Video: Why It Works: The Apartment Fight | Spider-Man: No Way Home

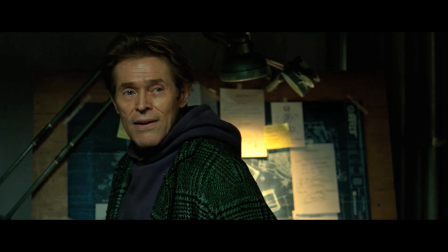Dafoe's change in vocal tone from prior scenes to indicate that Octavius might not be talking to Norman Osborn in this scene, but rather the Green Goblin.
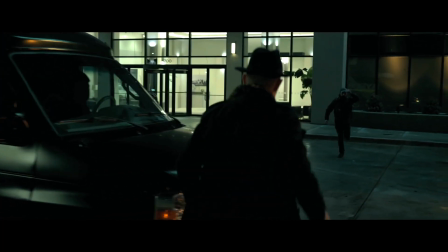As this is happening, Peter's trying to cure Max Dillon. Now, I want to point out that the apartment sequence is one of the most John Watts-y parts of the entire movie.
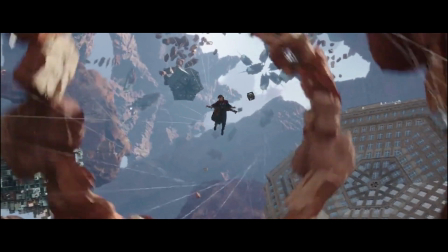There's something about it that feels very calculated. Like, the movie took a break from being a fun super product, like it stopped checking all these boxes on things it had to do,
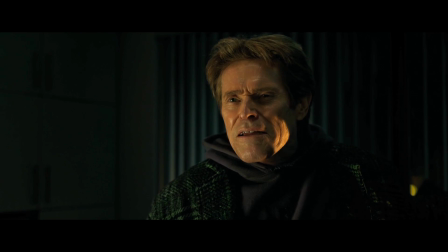and just want it to be a sequence of incredibly well-done scenes to achieve an emotional outcome. I mention Watts' direction because this sequence reminded me a lot of Cop Car.
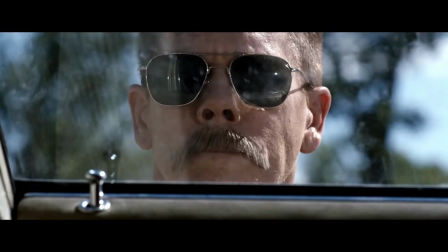Watts uses silence a lot in that movie and then adds one auditory background element to further perturb the audience.
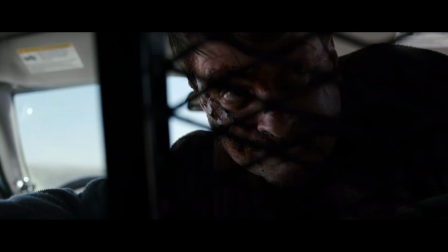So for example, in Cop Car, the child protagonists are put in a perilous situation.
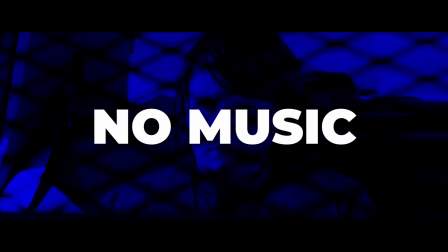And sure, silence would make everything uncomfortable, no music increases the feeling that we're really there with the characters, right?
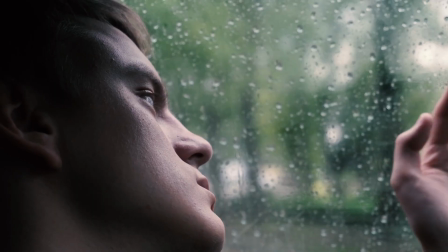Because as we all know, background music sadly doesn't exist in real life.
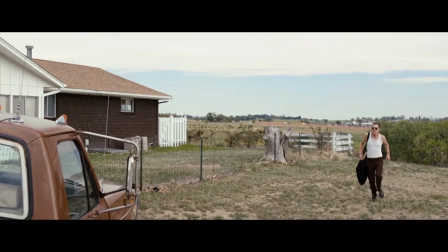But like I said before, he adds one simple rhythmic sound that keeps going and going in the background.
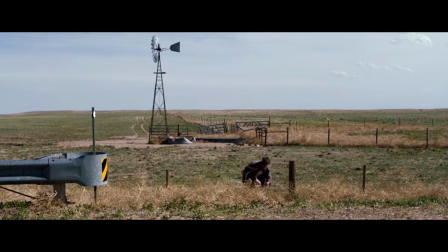In this scene, it's a windmill. The rhythmic creaking noise is an added sound in the atmosphere of the scene, and it stays there throughout.
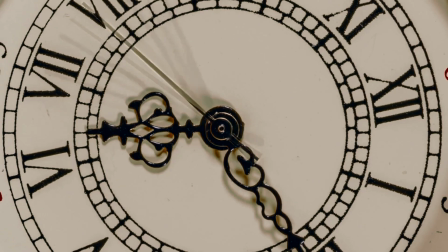Almost like a constant reminder that time is passing, this is happening. To put it simply, it's creepy.
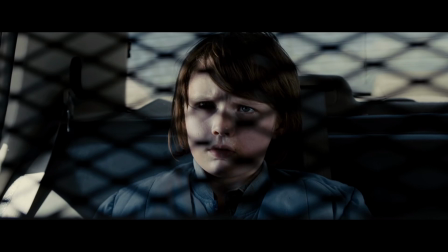And I'll throw him against the ground as hard as I can.
And so I'll stomp him with my boot now moving back to spider-man
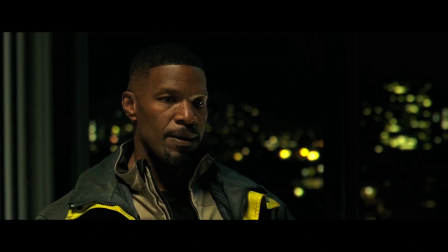no way home we have no music peter fits a device on electro which will cure him and
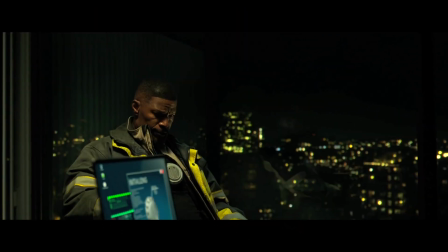this thing makes this sound something feels off what do you mean so you can see how watts is using a technique he's
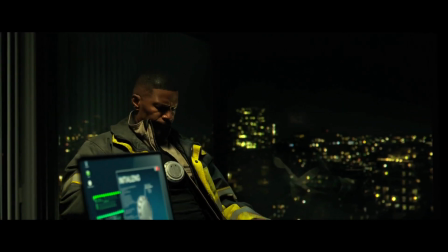skilled at once more so we're just increasing the tension here plus electro's device now works as a timer we know something's going down
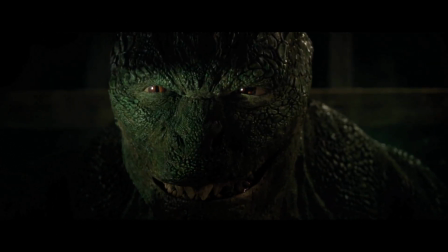and now we recognize that once that timer finishes it'll either be a good outcome or a bad one and due to how the scene is being set up,
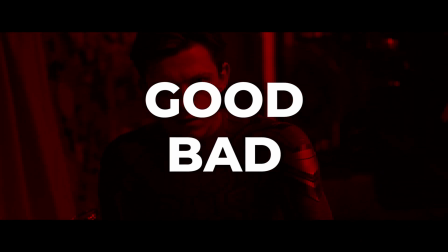it feels like the timer won't get to finish. As this is happening, music finally begins to creep in.
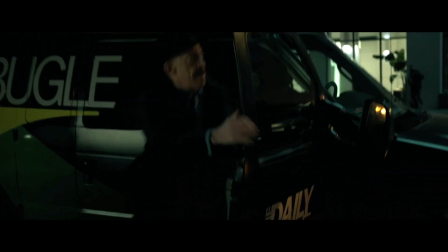It's slow and yet again unnerving to fit the scene, as J. Jonah Jameson reaches the apartment building ready to film Spider-Man.
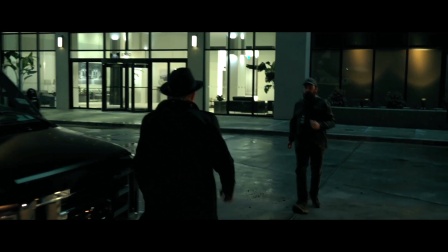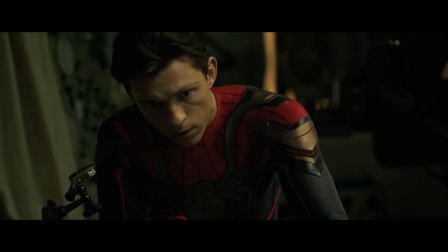Anyways, we finally reach the oh-so-fun dolly shot.
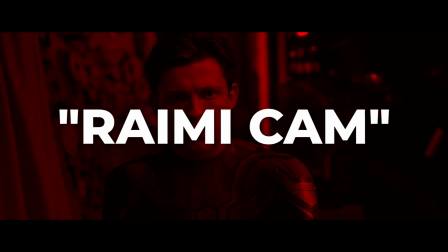I remember reading that No Way Home was gonna have a lot of Raimi cam, essentially a lot of push-ins and dynamic camera movements.
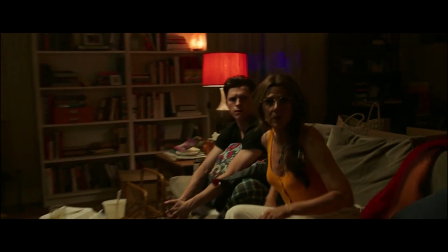And to be honest, they were scarce and utilized in moments that I feel weren't really necessary.
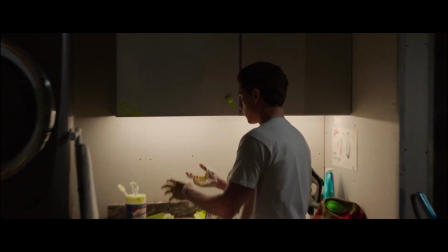It would have been cooler to have them pop up in a lot of dramatic moments.
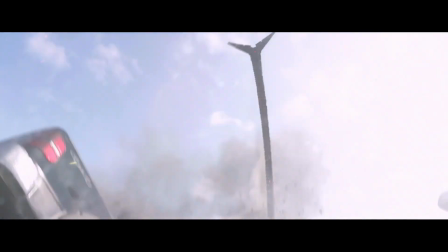Like, in my head, when Dr. Octopus first appeared on the bridge, I genuinely thought they were going to recreate this scene from Spider-Man 2, just with Tom Holland.
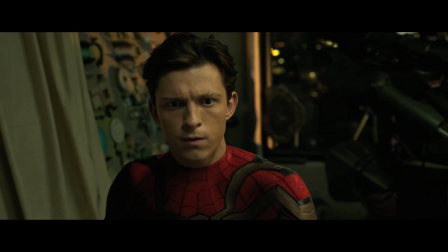That would have been great. Either way, we have this dolly shot, which is perfect for the scene. Peter's spider sense goes off, and the telephoto shot becomes a wide shot.
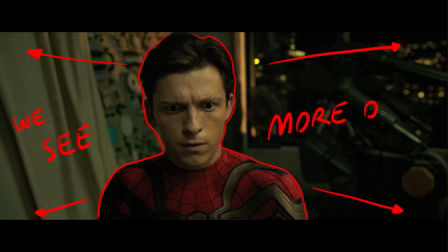And due to this, we see more of the background, of course. And this is also a cool visual cue that Peter is now more aware of his surroundings.
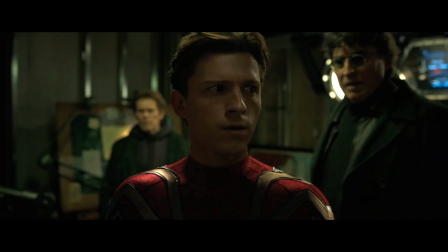Now the scene persists, we track Peter as he walks around the apartment, and it's just so great,
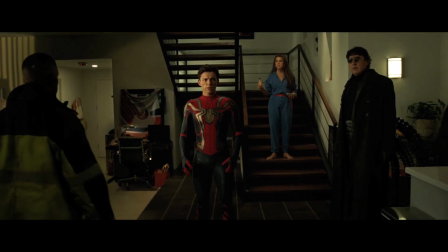before finally pulling back and we get a clear read on everything in the room. Someone is up to something, and it's someone in this shot.
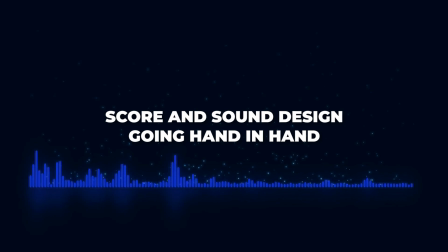The music that has been seeping into the background is now rising to the surface, and the music is now what's dictating the scene.
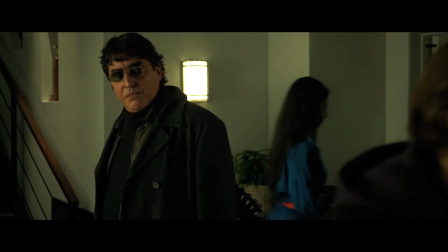Michael Giacchino's music here is constantly beating, adding unease,
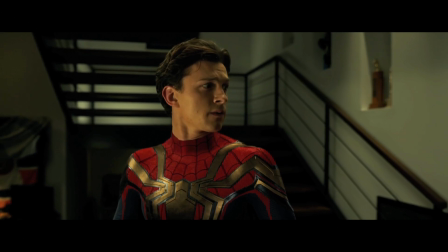and the sound is reminiscent to a heart, and it stops completely. the second Peter locates the bad guy.
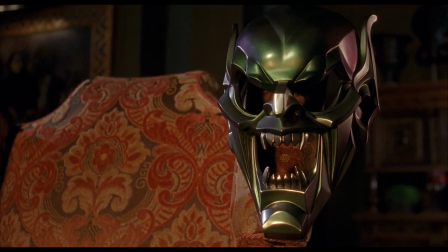And of course, the bad guy is the Green Goblin.
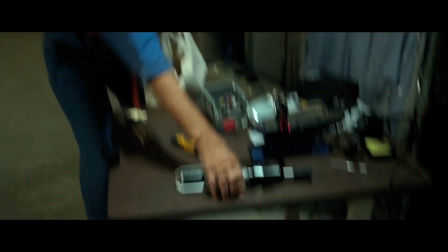So the Goblin monologues here, and he talks about how people like Peter, people with power, shouldn't have to resort to helping or fixing themselves.
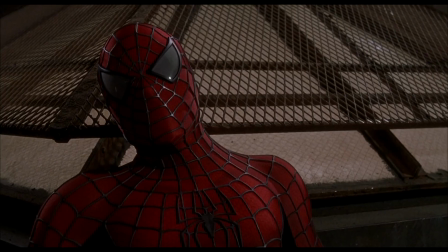Those in power should be able to take what they want, do what they want, because that's what it means to be powerful.
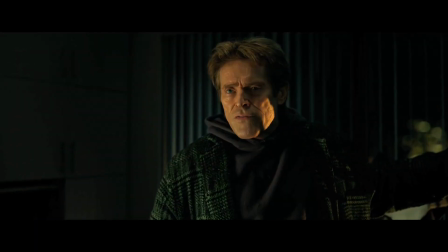It's the antithesis of with great power comes great responsibility. It's with great power comes no responsibility, essentially.
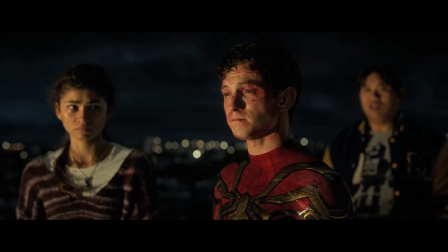Heck, Goblin's ideology goes as far as to recognizing that if Peter wants to.
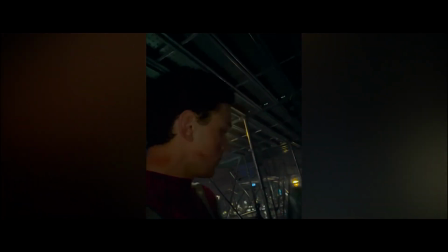He should be able to kill all the villains, i.e. sending them back to their worlds, because he has the power to do so.
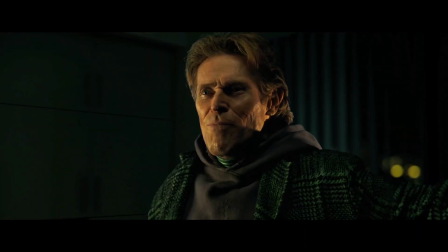But Peter follows May's quote-unquote holy moral mission, which the Goblin deems weak.